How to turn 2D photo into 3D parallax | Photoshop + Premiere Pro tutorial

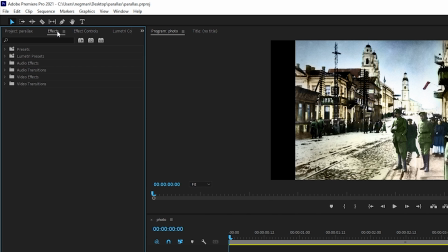483s
We may use the motion toggles in the effect controls panel to move our objects, but in order to obtain the most natural motion blur in our animation,
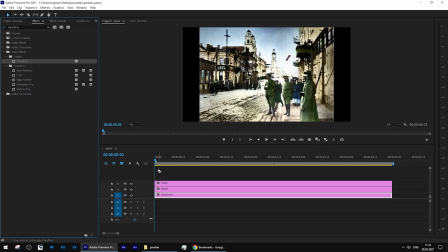491s
we will look for a transform effect and drag it into every layer we have.
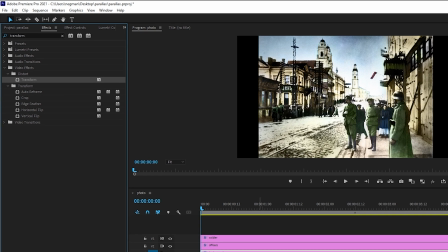497s
After that, let's set in each of our three effects the shutter angle to 180 degrees. The higher the value in the shutter is, the more motion blur you'll get. If your objects are not moving fast, then 180 should be more than enough.
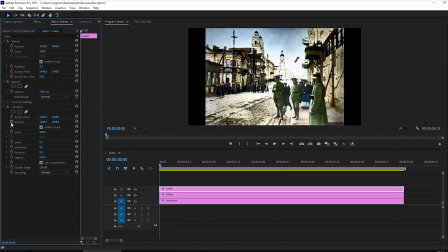512s
Now, let's go to the very first frame of our composition and put the marks for the starting position and scale for all three layers.
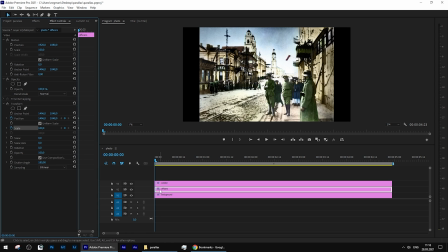521s
Since our movement starts simultaneously, all three layers have starting points at the same point in time. I don't think we'll need the entire length of our layers for this effect. It will be enough to have around 3-4 seconds only.
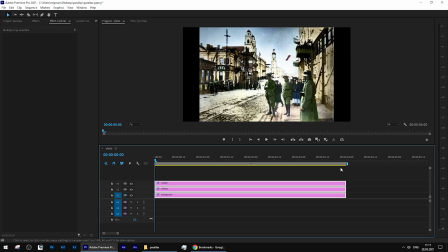536s
So I will adjust the length of my layers, and afterwards we'll move to the very last frame of my composition. Since the soldier is the closest object to the viewer, I will start with him. I will be increasing his scale and moving his position until he disappears from the screen and becomes big enough,
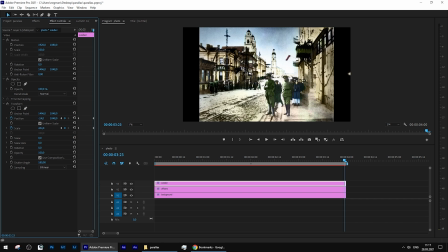553s
giving the impression of real motion towards him. Alright, these values now, and I'm talking mainly about the scale, is our reference now. All other layers that are located farther than our soldier cannot have the scale value equal or higher than our soldier. And that is one of the mistakes a lot of creators do. They make the motion the way that the background becomes larger in scale than the objects in the foreground, and that looks so unnatural.
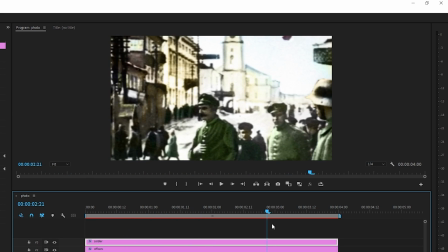582s
There are exceptions, of course, if someone wants to simulate a Vertigo effect, but for natural motion,
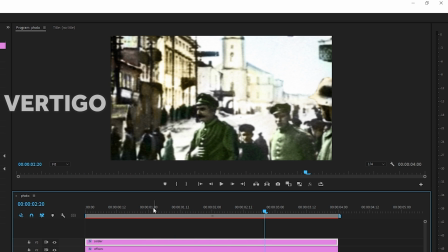588s
never make background objects move faster than the ones you have in the foreground.
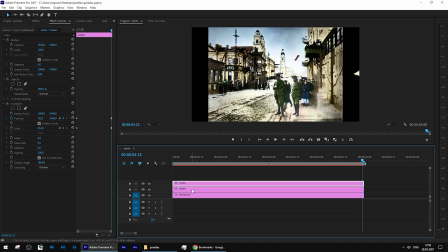593s
So let's then move our officers closer, but not so close as we did with the soldier.
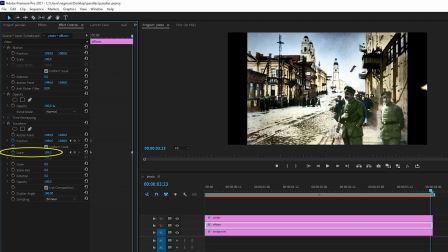599s
As you can see, the end scale of our officers is much smaller than the soldiers, but the motion itself looks much more natural for us despite such a huge difference in scale. The last layer obviously will have even less motion, so the end scale of it I will set for around
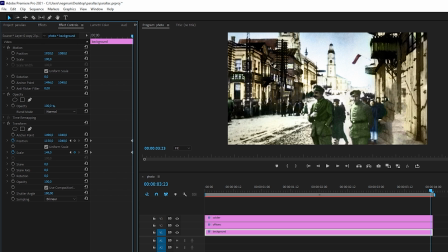619s
150-ish and change its position a little bit down.
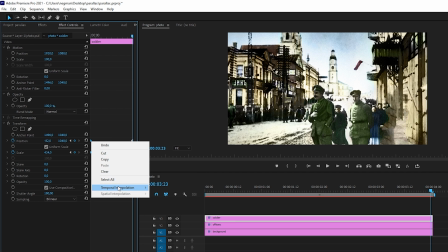624s
I will additionally add ease out and ease in effect in each layer to have smooth start and end.
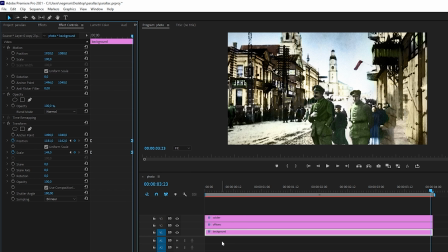636s
And additionally, I will add blurriness to my background,
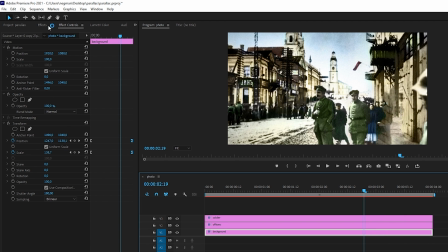639s
so once the foreground objects are getting closer to the viewer, the background image is getting more and more blurry. In the Effects tab, find the effect called Fast Blur and drag it to the background layer.
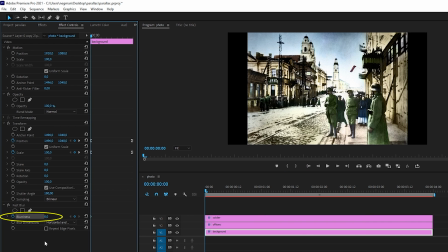651s
The beginning of our blur effect will be obviously set to 0, and let's finish it on, let's say, 30.
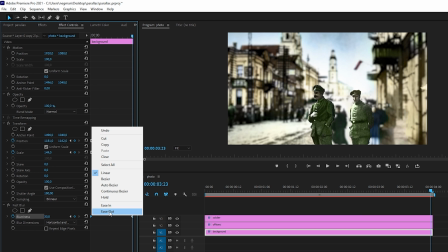660s
I will also make this transition smooth, setting the starting and ending points to ease out, ease in accordingly.
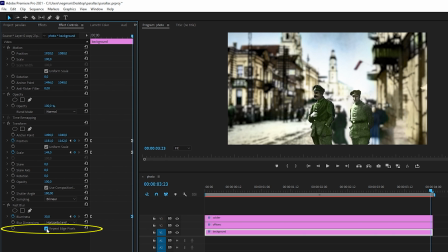667s
And I'll also check the option Repeat Edge Pixels to have the entire image blurred without artifacts on its edges.
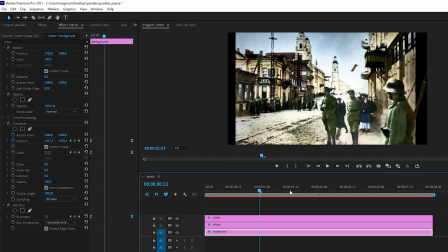675s
Now it looks much better.
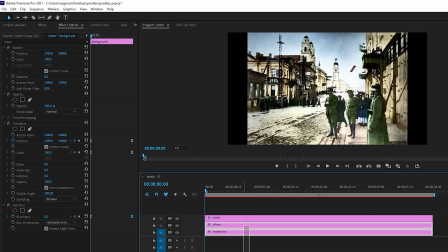677s
Let's select all our layers, right-click and choose Nest to have our composition in one sequence.
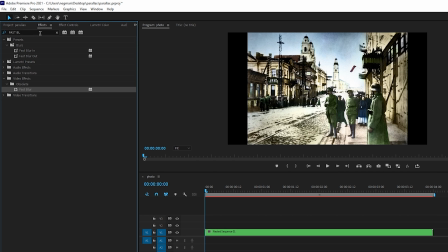684s
Hit OK, find again the transform effect, drag it to our sequence, and now I'll show you a couple of final tricks to make our parallax just perfect.
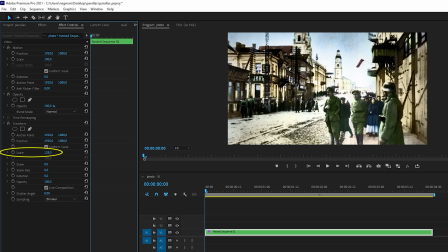696s
To make our video free of black bars on the sides, I will increase the scale of the image at the starting point to cover 100% of the screen. Right away, I will increase the shutter angle to 180 degrees.
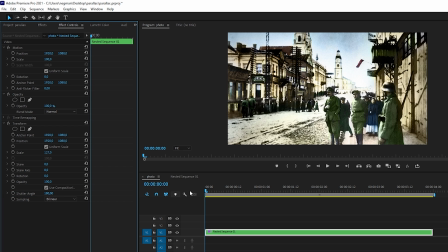708s
And now, to give our video more handheld effect, I will be moving our video slightly up and down, left and right, every quarter of a second.
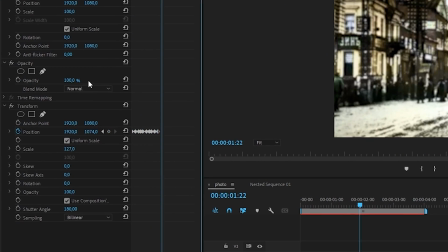717s
Of course, more or less, there is no precision needed, we just want to add a little bit more of dynamics.
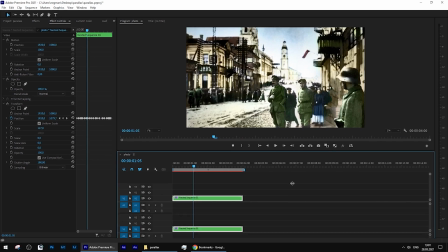723s
That's it! Done!